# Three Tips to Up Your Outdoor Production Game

Hey guys, Aaron with DP Deconstruct. Today I want to go over my top 3 things to raise your production value on natural light only shoots or shoots outside. Let's get started.
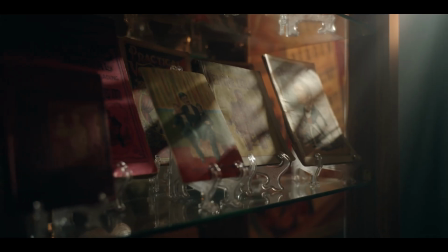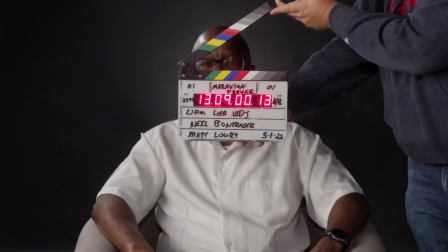Okay guys, last weekend Matt and I were building a blind.
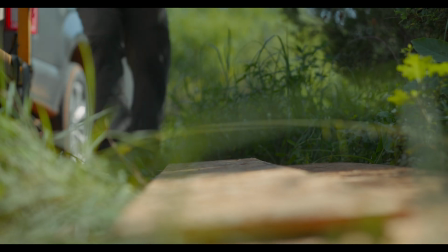His wife and him would build it, and then I was filming the camera trying to get content of them putting this blind together,
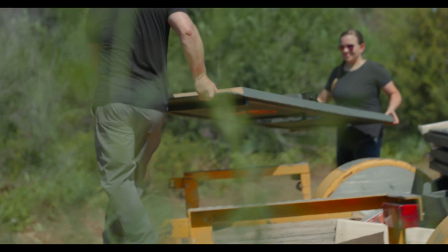and I wasn't in a position with the blind being built to be able to bring in lights or diffuse or reflect or to add shadow. I just had to get what they were doing, and I just had to follow them, kind of a run and gun setup. And Matt and I, we looked at the footage, we looked at the video after the fact, and we're like, we should do a video talking about how people can get better footage while they're on a natural light only shoot.
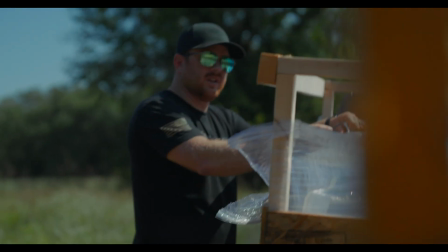So that's what we're doing today. I want to give you guys my top 3 tips. And the first one is going to be make sure that you have all the tools that you need to be
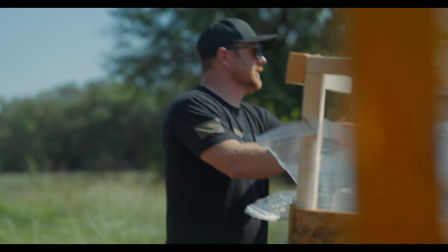able to handle or control your exposure depending on what the light's doing outside.
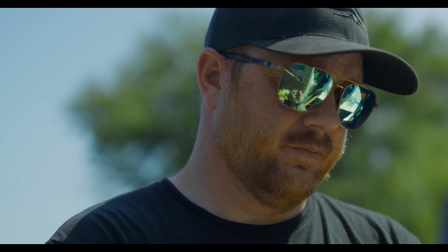What does that mean? You can either have a variable or a fixed ND filter that's going to go either in front or behind your lens, but you want to make sure that you have a variety or the coverage from 2 stops to 9 stops of ND, depending on what that sun is doing, if it's going behind the clouds, if it's coming out, giving you harsh light or whatever.
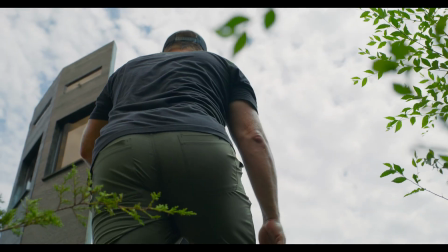You want to be able to control that. Now, whatever one you're more comfortable with, whatever one's on your camera, run that. So we know we have the tools to be able to control our exposure. What are we trying to pay attention to, and what are we monitoring to make sure that this piece of the footage is exposed correctly? It's going to be a lot easier to get the look that you want in post, whether you're color grading or even a Rec 709 color space transform, if you have your skin exposed correctly.
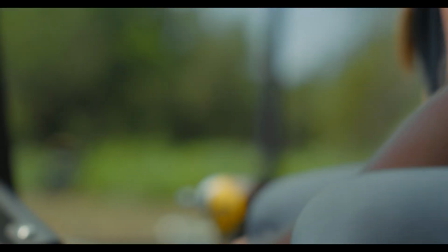Now, the second half of this tip is that if your equipment allows and you have a camera that has
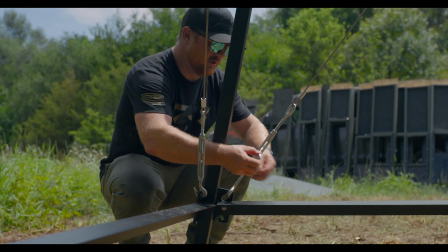enough dynamic range to be able to have your skin exposed correctly while retaining the information and the highlights, that's optimal. If you can pay attention to both, that's the goal. That's what you really want to be able to do. If your camera doesn't, that doesn't mean all gloom and doom. One thing you can do is bring in a reflector to bounce a little bit of light onto your subject to help bring their exposure up so you can pull your global exposure down, retaining some of those highlights.
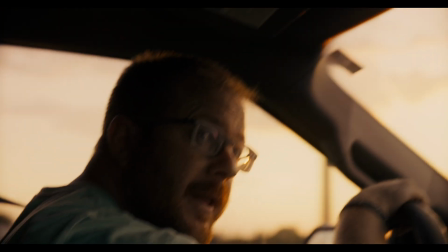Guys, for my final tip, Matt and I see this all the time, whether it's on Reels, whether it's on videos that we see on YouTube or whatever. Make sure you're shooting shadow side. You don't want to ever shoot on the flat side. And how do you know the difference?
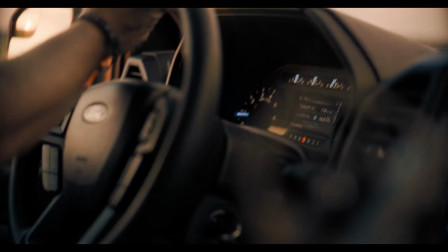If you're shooting with the sun behind you, that's shooting flat side.
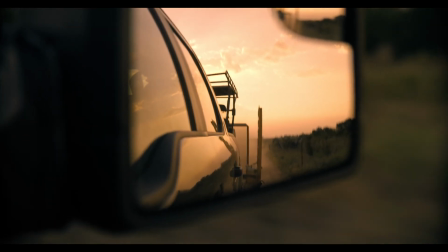If you're shooting shadow side, the sun's either going to be 90 degrees to your side, either way, to being in front of you.
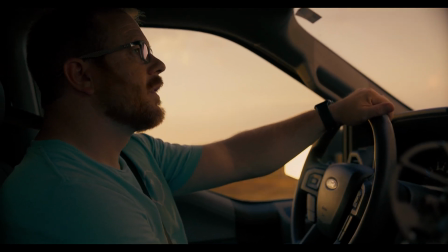That's shadow side, and that's what you're going for. It's going to add dynamics. It's going to add depth to the scene.
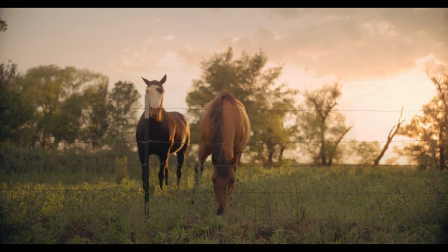You're going to be able to induce emotion, which are really what you're wanting to do and what you're wanting to build into a scene whenever you're building that shot list out, or you're building that run and gun. Always make sure you're shadow side. Always make sure that the sun is not behind you when you're shooting on a run and gun setup. That's the last tip I had for you guys. I hope this helps you. If you want to know more or go with us and go more in depth on what we do when we're on a shoot or what we do when we're building out a scene, check out our podcast. The link is in the description. Thanks you guys for watching.